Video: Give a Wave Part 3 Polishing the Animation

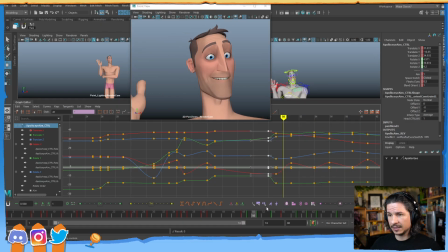(37:05)
So now he comes down right there.
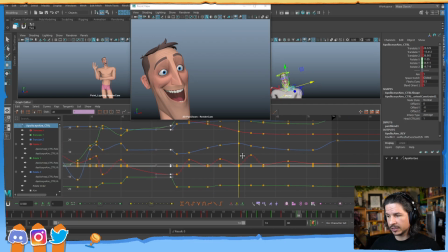(37:11)
It would be nice to have another eye dart somewhere around here. Maybe a couple. Right there. And especially at the end here, it would be cool to have some eye darts. Now I'm actually going to work backwards here.
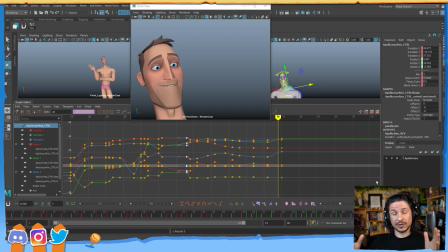(37:26)
The reason being, he's more still at the end. So I want that, or I know that that's going to read better with the eye darts. So I can put my important eye darts here. When I get back to the motion, I can try to find a place to put them.
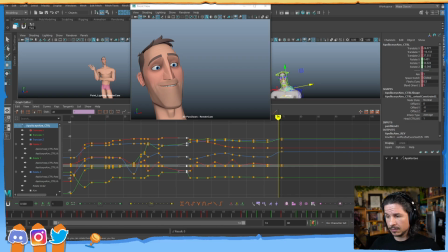(37:42)
So in this case, I want at least one more eye dart before the end of the shot. Again, you have to keep in mind that the audience will only register motion and a change if it happens
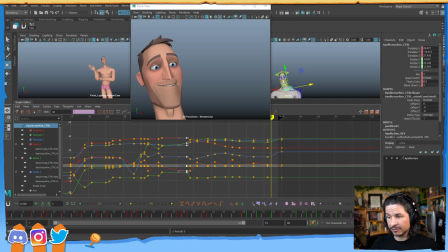(37:58)
within 4 or 6 frames. So I can't put this like on frame 72 and then my shot ends on frame 74. No one's going to register that eye dart. It'll be lost to time and space. The only time they'll see it is if they frame through.
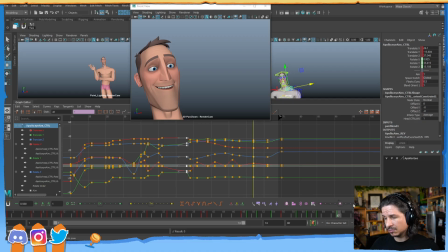(38:13)
So let's kind of put that, maybe we'll go 67. That seems like a good spot. Or let's go, yeah, 67 to 68. So I'm just going to take my keys, retime them.
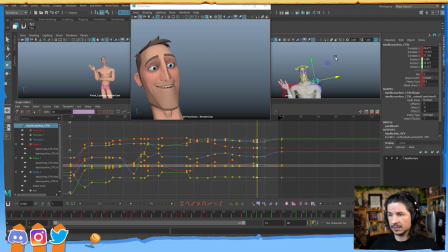(38:33)
Okay. And let's add in that dart. So how do I want it to end here? Comes through. At this point, he's probably looking at the other person's face.
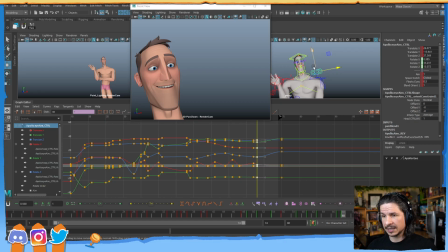(38:50)
So I want to do that upside down triangle. It's going to get the feeling that the character is actually looking and talking to the person. So let's actually raise the eyes up a little bit. At the end, I want it to look like he's focused at the eye, not the mouth.
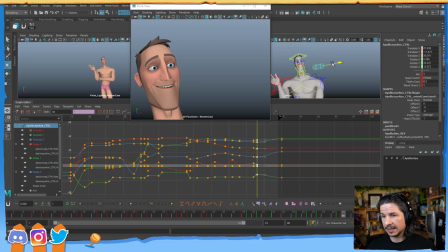(39:05)
So I'll raise the eye up just a little bit and kind of adjust it ever so slightly to the right. Just a little. Copy that. Okay.
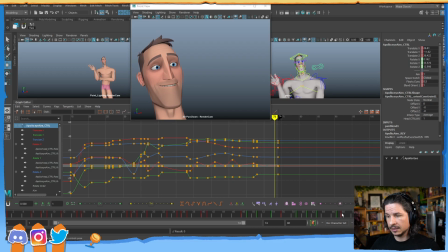(39:19)
So we get our eye dart right here. And let me make sure I copy that correctly. Okay, good. So we get our dart right there. Now this would be him looking at the mouth. It's a little lower. So let's go back a little bit.
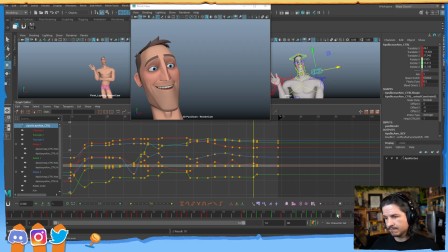(39:39)
Maybe, so this is 67. Let's go to frame 60. Set a key there. Just get rid of this one. So you can see how I'm essentially working kind of in a stepped fashion, where I've just got 2 key moments.
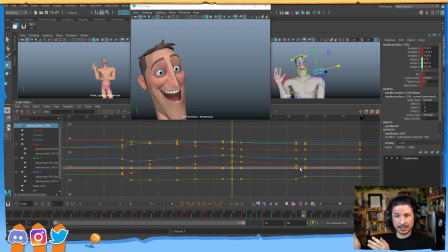(39:59)
1 key, and then it switches over, and that's the dart. This is essentially like working in stepped. You're just doing it within splines. I'm just going to take frame 67. That's the looking down at the mouth. Copy that to 61. And there we go. We've got a dart right there.
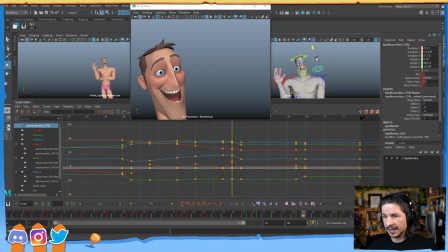(40:17)
Now here I can just adjust that position maybe a little higher, so we can kind of register that dart a little bit more. Maybe it's going to come over and maybe down just a little bit, like so.
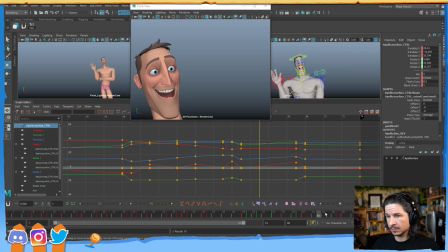So we get that tiny little eye dart, then it darts back up. Now that might be a little too low. And MLP, thank you so much.
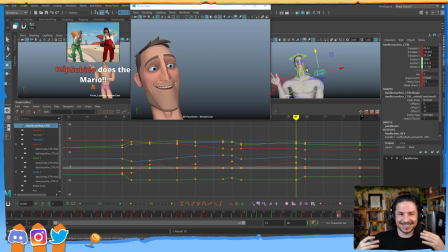(40:50)
Gotta get the energy back. This is my one time to build up energy so I don't just fall into a slumber on the streams. Thank you so much for the subscription. Man, 6 months. Jeez, half a year. I love that emote. That's awesome.
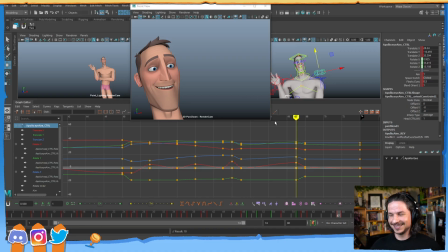(41:11)
Anything Mario. I love it so much.